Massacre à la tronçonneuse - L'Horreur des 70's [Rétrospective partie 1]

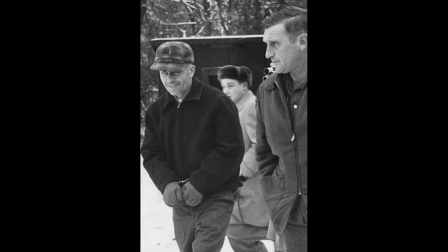1010s
Officiellement, Ed Gein Bolivar n'est pas un tueur en série puisqu'il n'a tué que deux femmes,
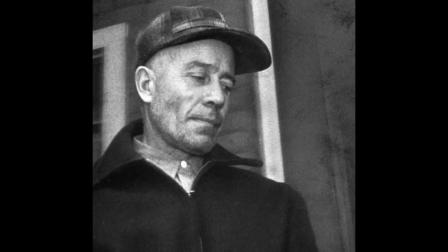1015s
affirmant que les restes des 13 autres femmes découvertes chez lui sont le résultat de violations de sépulture.
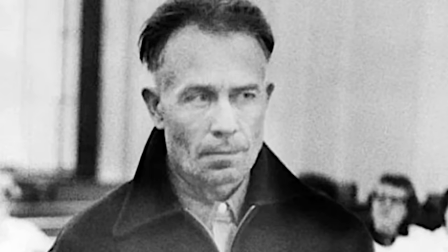1020s
Bien qu'il ne soit pas le tueur en série le plus prolifique des Etats-Unis, les atrocités sans nom qu'il a perpétré ont marqué les esprits, Et il a, comme je l'ai déjà dit,
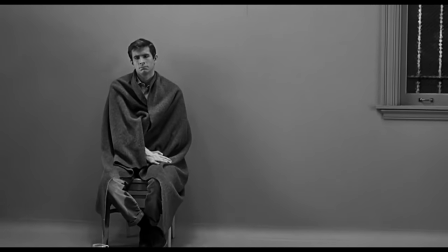1027s
inspiré le personnage de Norman Bates dans Psychose, sorti en 1960, seulement 3 ans après son procès, puis plus tard,
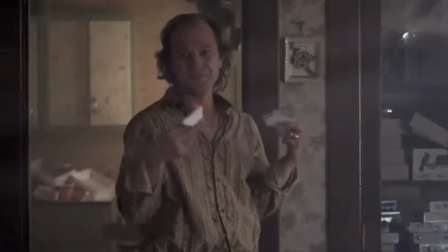1033s
le tueur de Maniac, de Deranged, Buffalo Bill dans Le Silence des Agneaux, le personnage de Bloody Face dans la saison 2 d'American Horror Story,
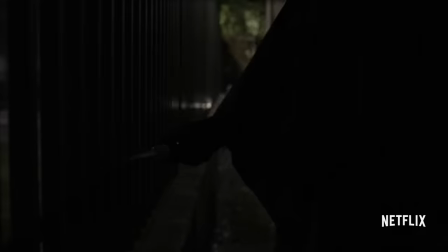1040s
la série Scream sur Netflix est entre autres inspirée de lui, Patrick Bateman dans American Psycho,
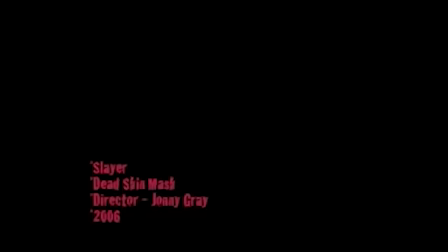1045s
l'adult, des chansons ont été écrites sur lui, comme Dead Skin Mask de Slayer, Nothing to Gin de Mudvayne,
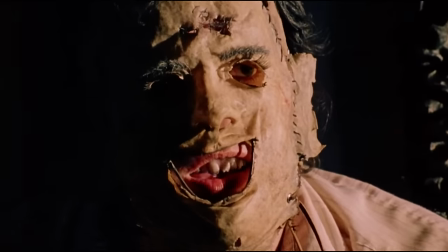1050s
il y a même un groupe qui s'appelle juste Ed Gein. Et bien sûr, il inspira le personnage de Leatherface.
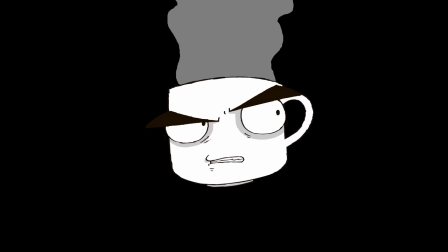1056s
Ouais, vous aviez oublié qu'on parlait de Massacre à la tronçonneuse, hein ? Moi aussi.
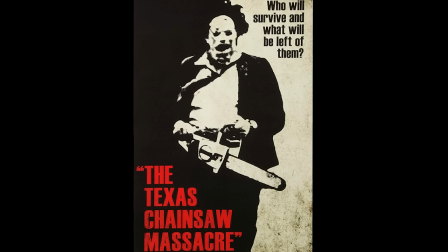1060s
Massacre à la tronçonneuse fait partie d'un petit groupe de films des années 70 que j'ai vu quelque part, sincèrement je ne saurais même pas vous dire où, donc c'est à prendre avec des pincettes,
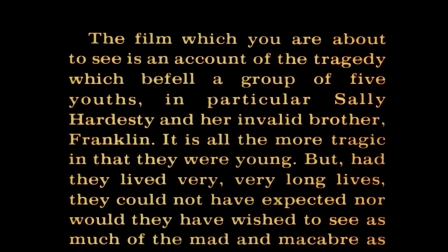1067s
appelés des drive-in movies, qui utilisaient tous le même cliché qui consiste à dire aux spectateurs que le film qu'ils vont voir est basé sur des faits réels.
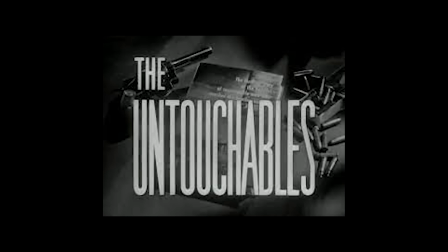1074s
L'idée n'était pas nouvelle, il y avait notamment eu la série The Untouchable, sortie en 59, qui clamait la même chose, alors que... en vrai non, quoi.
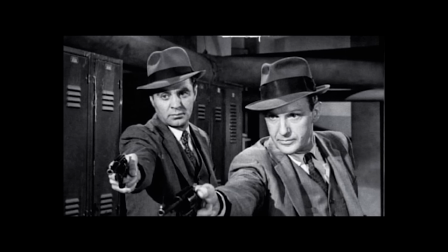1081s
L'histoire autour de cette série est plus longue, mais je vais pas faire des tangentes toutes les deux minutes, sinon on n'avancera jamais.
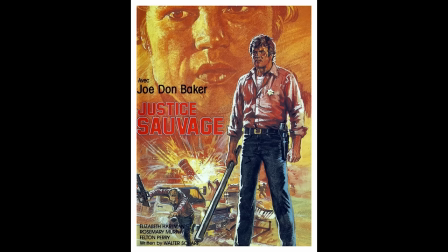1085s
The Legend of Boggy Creek, Justice Sauvage, Macon County Line, La Prison du Viol, et même The Town That Bredded Thundown, le cliché du tiré de faits réels devenait très présent spécifiquement dans les films d'horreur dans les années 70,
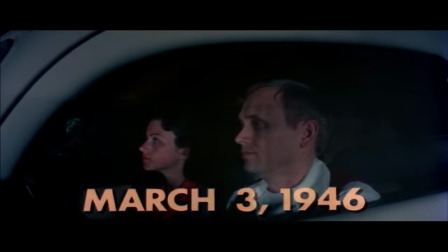1098s
puisque ça rajoutait une dimension bien réelle au film qui avait du coup un plus gros impact sur le public.
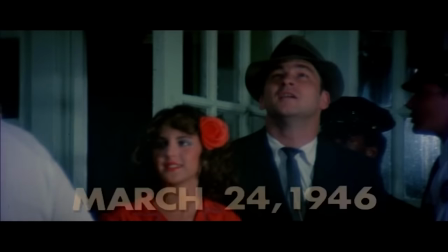1103s
Le cliché est toujours utilisé à tout va, et très souvent c'est soit une version très, très exagérée d'un fait divers,
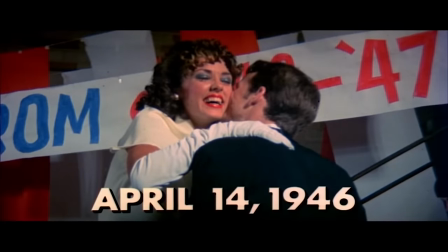1109s
soit un mensonge complet, et l'effet qu'avait cette affirmation sur les spectateurs au début c'est quand même beaucoup amoindri.
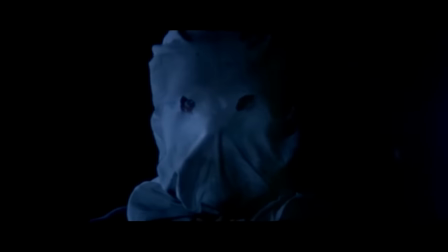1115s
Puisqu'avec le temps, le public que nous sommes est devenu cynique, c'est comme ça, on n'est plus aussi naïf qu'avant,
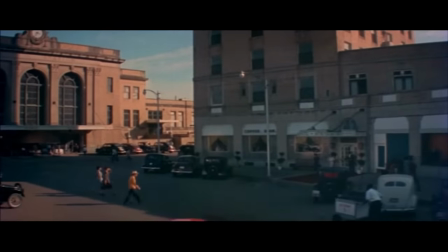1120s
et de toute façon on a droit à tellement de chocs et d'horreur réels à disposition sur le net que…
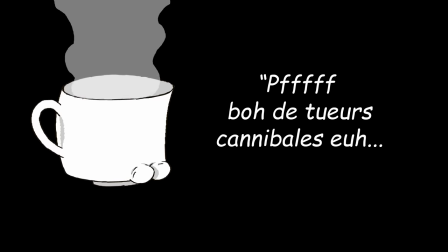1124s
pfff… des tueurs cannibales… bof… Le seul de tous ces
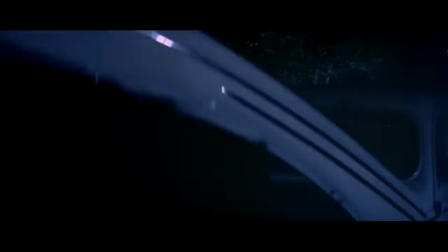1129s
films qui soit bien tiré de faits réels, c'est The Town That Dreaded Sandown, tiré de l'histoire du tueur, le Phantom Killer, qui a sévi dans la ville de Texarkana en 1946.
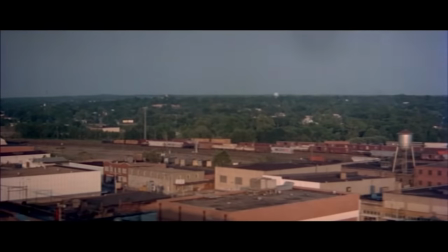1137s
En vrai, le film est intéressant puisqu'il se concentre plus sur la terreur vécue par les habitants que sur les meurtres en eux-mêmes.
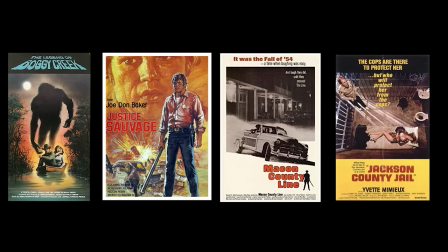1143s
Mais sinon, tous ces autres films ne sont pas tirés de faits réels et ont utilisé ce texte de prévention simplement pour le build-up que ça crée dans l'audience.
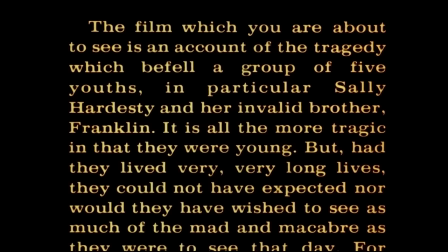1151s
Pareil pour Massacre à la Tronçonneuse, même si Leatherface est vaguement inspiré de Ed Gein, ce n'est clairement pas lui.
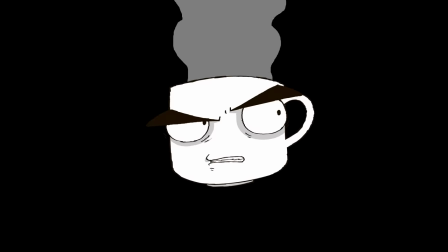1157s
Et ce n'est pas le seul mensonge que le film utilise éhontément pour ramener en masse les spectateurs.
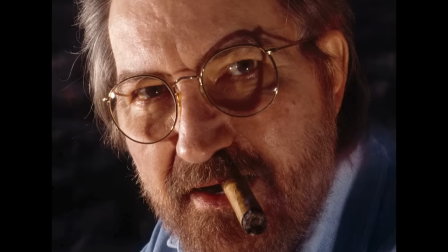1162s
Tobey Hooper n'a jamais caché que son but était de créer un succès commercial avec ce film, et le titre choquant de Massacre à la tronçonneuse n'est pas un hasard.
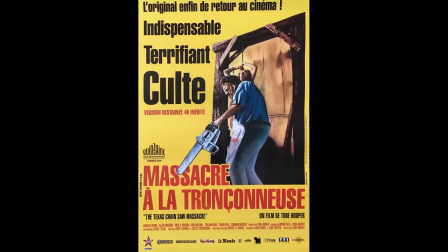1169s
C'est racoleur, ça fait peur, ça intrigue, ça donne envie. Et pourtant c'est un mensonge complet.
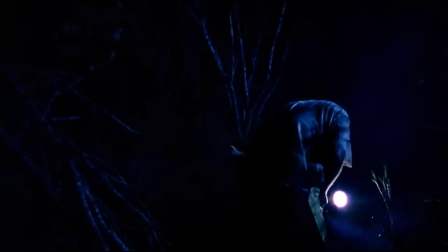1174s
Y'a qu'un seul meurtre à la tronçonneuse de tout le film, Leatherface utilise plus souvent le marteau pour être honnête.
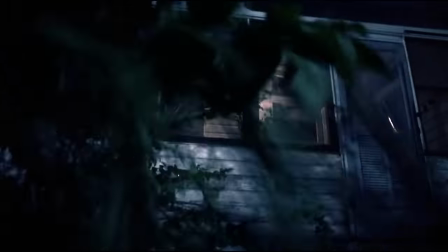1179s
Y'a littéralement plus de saut par la fenêtre que de massacre à la tronçonneuse dans le film. Mais saut par la fenêtre c'est pas un super titre j'avoue.
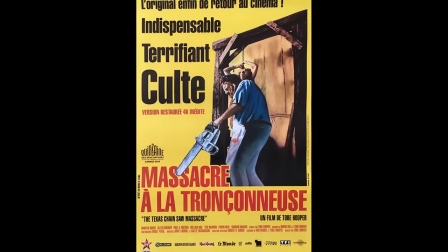1185s
Et à cause de ce titre, le film s'est tapé une réputation de gore-fest super longtemps, alors que techniquement y'a très peu de sang ou de gore dans le film.
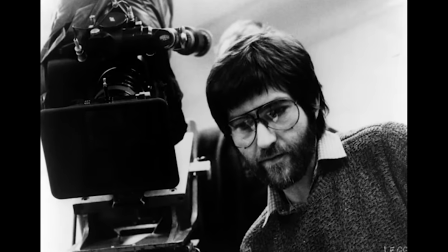1193s
A vrai dire, Hooper a découpé volontairement son film afin que l'on y retrouve que le strict minimum de violence à l'écran.
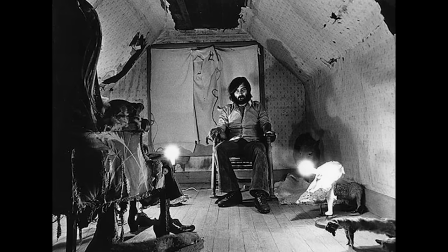1198s
Il voulait en faisant ça réussir à donner au film une sortie tout publique ou au moins interdit au moins de 13 ans pour faciliter son succès commercial.
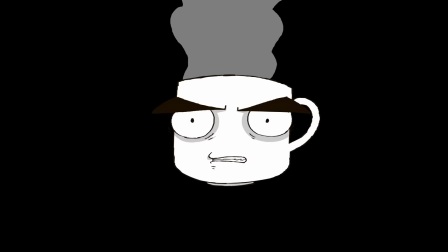1204s
Mais le truc c'est que Hooper est un super monteur.
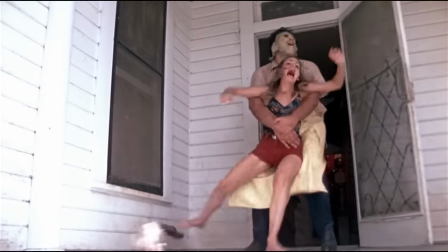1210s
Alors en voulant enlever la violence du film,
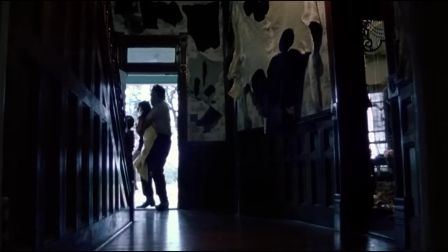1212s
il a réussi à jouer sur la suggestion du gore qui au final est bien bien plus choquant que n'importe quelle image que l'on puisse nous montrer.
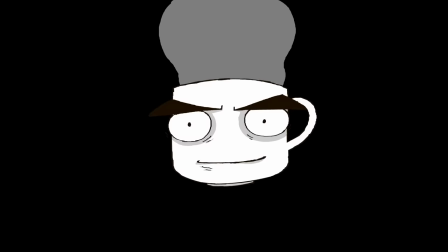1220s
Prenez la séquence où Pam se fait accroché à viande.
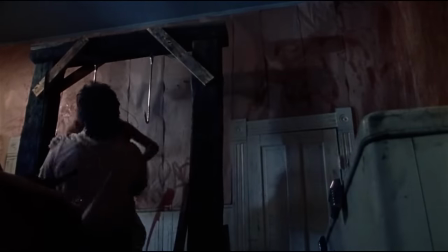1225s
Le timing de chacun des plans est juste un peu trop court, alors notre œil de spectateur averti, habitué à des plans d'une certaine longueur, se retrouve avec des images fantômes de ce qui manque.
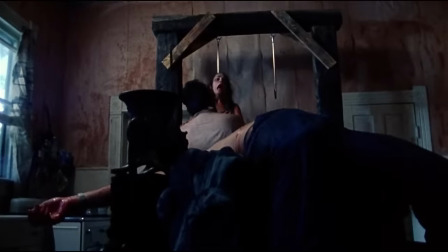1233s
En coupant quelques images avant l'action, notre cerveau remplit le vide. Et forcément, comme c'est notre propre cerveau et pas une imposition extérieure, la violence nous est beaucoup plus marquante.
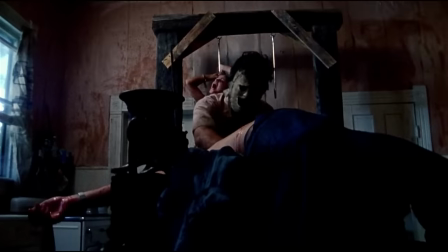1243s
On ajoute à ça la performance de Terry McMean qui a l'air de souffrir comme jamais, ce qui était un peu le cas puisqu'elle tenait à se crochet grâce à des fils en nylon qui lui passaient à l'entrejambe,
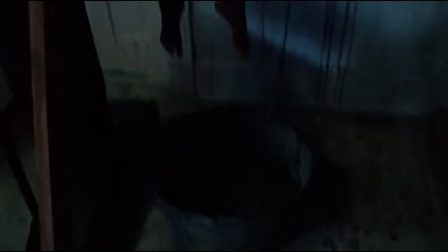1251s
ce dernier n'étant protégé que par des serviettes hygiéniques épaisses.